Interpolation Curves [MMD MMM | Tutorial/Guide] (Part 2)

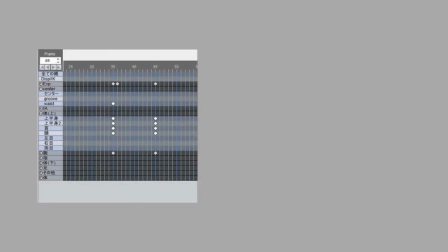0s
Motions are made with keyframes, telling the model's bones how to be angled and positioned at a certain frame. In order to know where the bone should be in between frames, interpolation is used. Interpolation is a method of finding new points based on already existing points like keyframes.
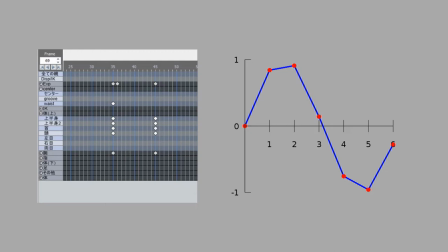15s
What makes this interesting for animators is that you can change how the interpolation is calculated using interpolation curves.
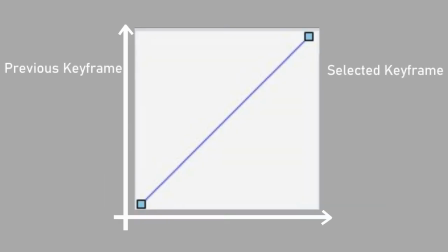22s
The interpolation diagram has two axes. The time axis is for the time in frames, starting with the frame of the previous keyframe and ending with the frame of the selected keyframe.
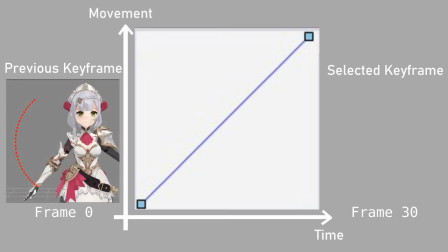32s
The movement axis is for the bone position, starting with the position of the previous keyframe and ending with the position of the selected keyframe.
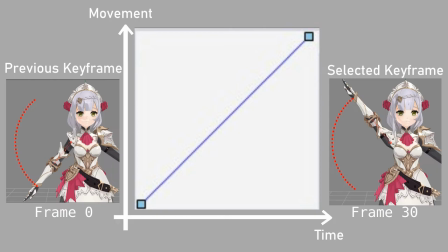39s
As the frames progress, the position of the bone changes according to the curve. In order to change the shape of the curve, you can move two handle points.
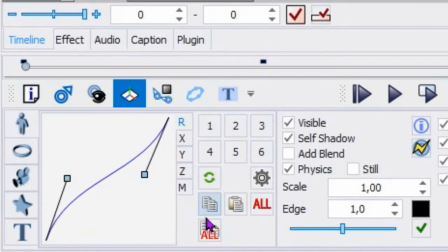48s
Depending on how they are placed, different types of curves can be created, each having different effects and uses.
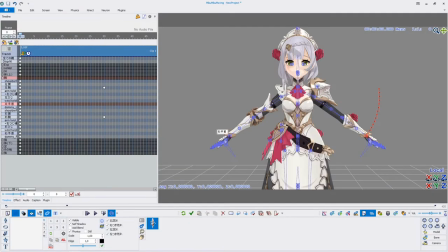54s
Types of Curves In order to see how the curves influence the motion you can use the show locus feature. Simply right click on the desired bone and activate locus, while making sure show locus is turned on.
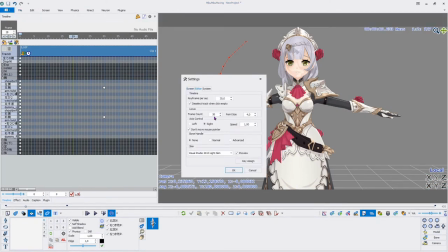65s
This will show where the bone was and will be, creating a red path in the 3D view.
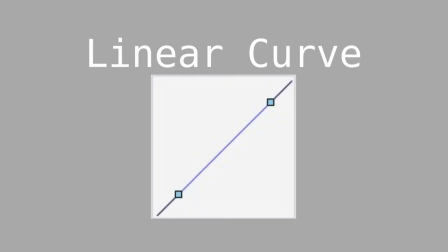70s
How many frames you want to see can be changed in the settings. Linear. The default interpolation curve is the linear curve.
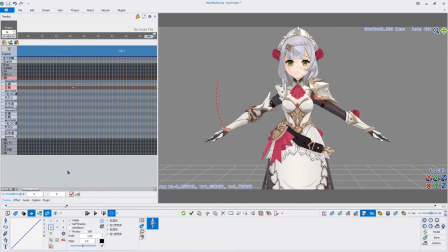77s
Each bone position between the keyframes will have the exact same change in position.
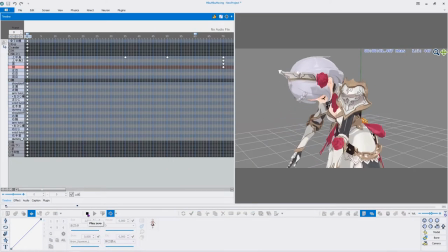81s
While this is the most simple to understand, it is also the most neat one to use, since it makes the motion look robotic and rigid. If you intend to animate a robot, this is perfect, but for living models, the next curve is much better suited.
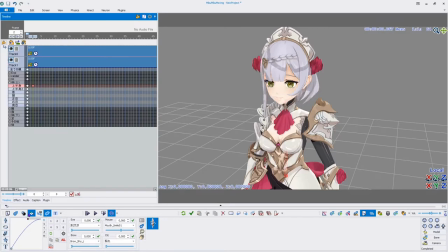93s
S-curve. This curve is made by moving the bottom left and top right points to the bottom and top middle respectively.
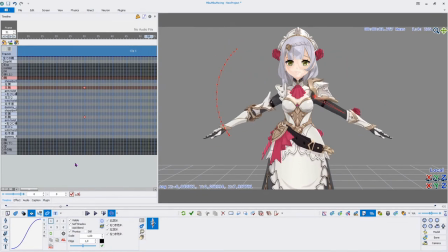100s
This will make the start and end of the motion slower while going fast in the middle. This is closer to how humans move and makes the motion look more dynamic and alive.
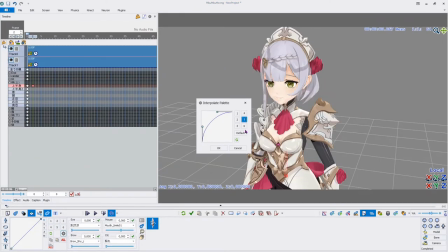108s
The S-curve should be set as the default curve, which can be done by pressing on the gear icon inside the interpolation curve section.
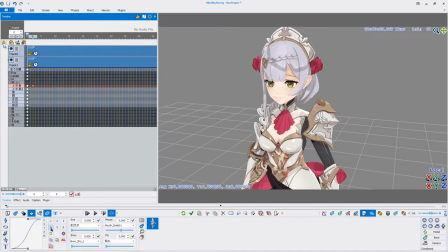115s
You can You can also change the curve templates here to your liking. Inverted S-Curve Similar to the normal S-form, the two points are moved to the left and right middle.
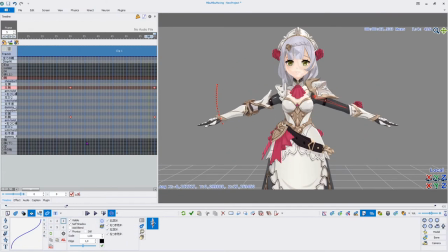124s
Now inverted, the start and end are fast while the middle is slow.
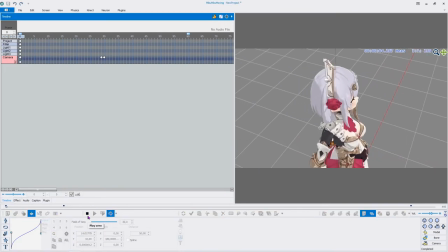127s
This curve works well for snappy camera motions, as the transition between camera positions will happen quickly while keeping the actual camera shots slow.
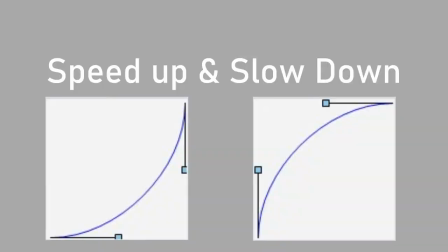135s
The last two curves are also inverted to each other. Speed Up and Slow Down For speed up, move the points to the bottom right.
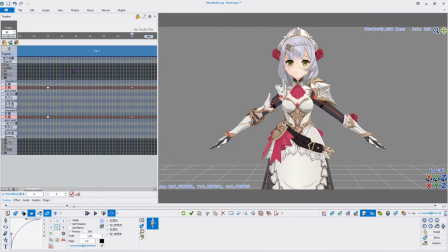142s
For slow down, move the points to the top left. As the name suggests, speed up, start slow and get faster, while slow down, start fast and get slower. The two curves complement each other well, as they technically behave like an S-curve when put together.
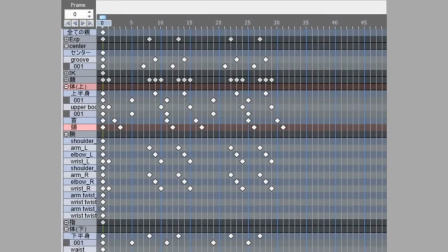156s
What is the best curve? The answer? There is no best curve. Motions are made with more than just one keyframe, making it obvious which default curve was used.
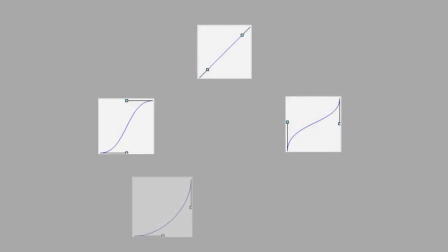165s
In order to make motions that seem believable, you need to combine them together.
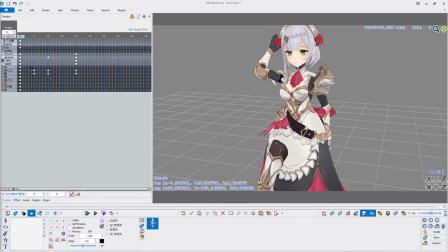168s
As an example, when animating a long sweeping move, you would first use speedup to start, then use linear for the long sweep and then use slowdown at the end.
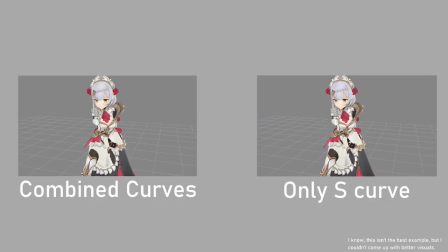178s
This way, there are no weird stops while swinging, as it would be the case when only using the S-curve.
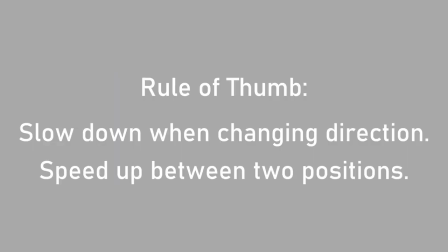183s
As a rule of thumb, you want to slow down when there is a change in direction and speed up afterwards. When the direction doesn't change, it's better for the speed to stay constant, so a linear curve is appropriate, auto. Even just changing the default interpolation curve from linear to S-curve stops your animation from looking all robotic,
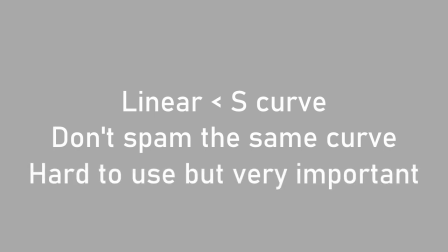201s
but only using the S-curve will make it look weird too. Knowing how to use and combine interpolation curves will make your motion smoother and more pleasant to look at. Try to experiment with the curves yourself and get a feel for when to use what curve.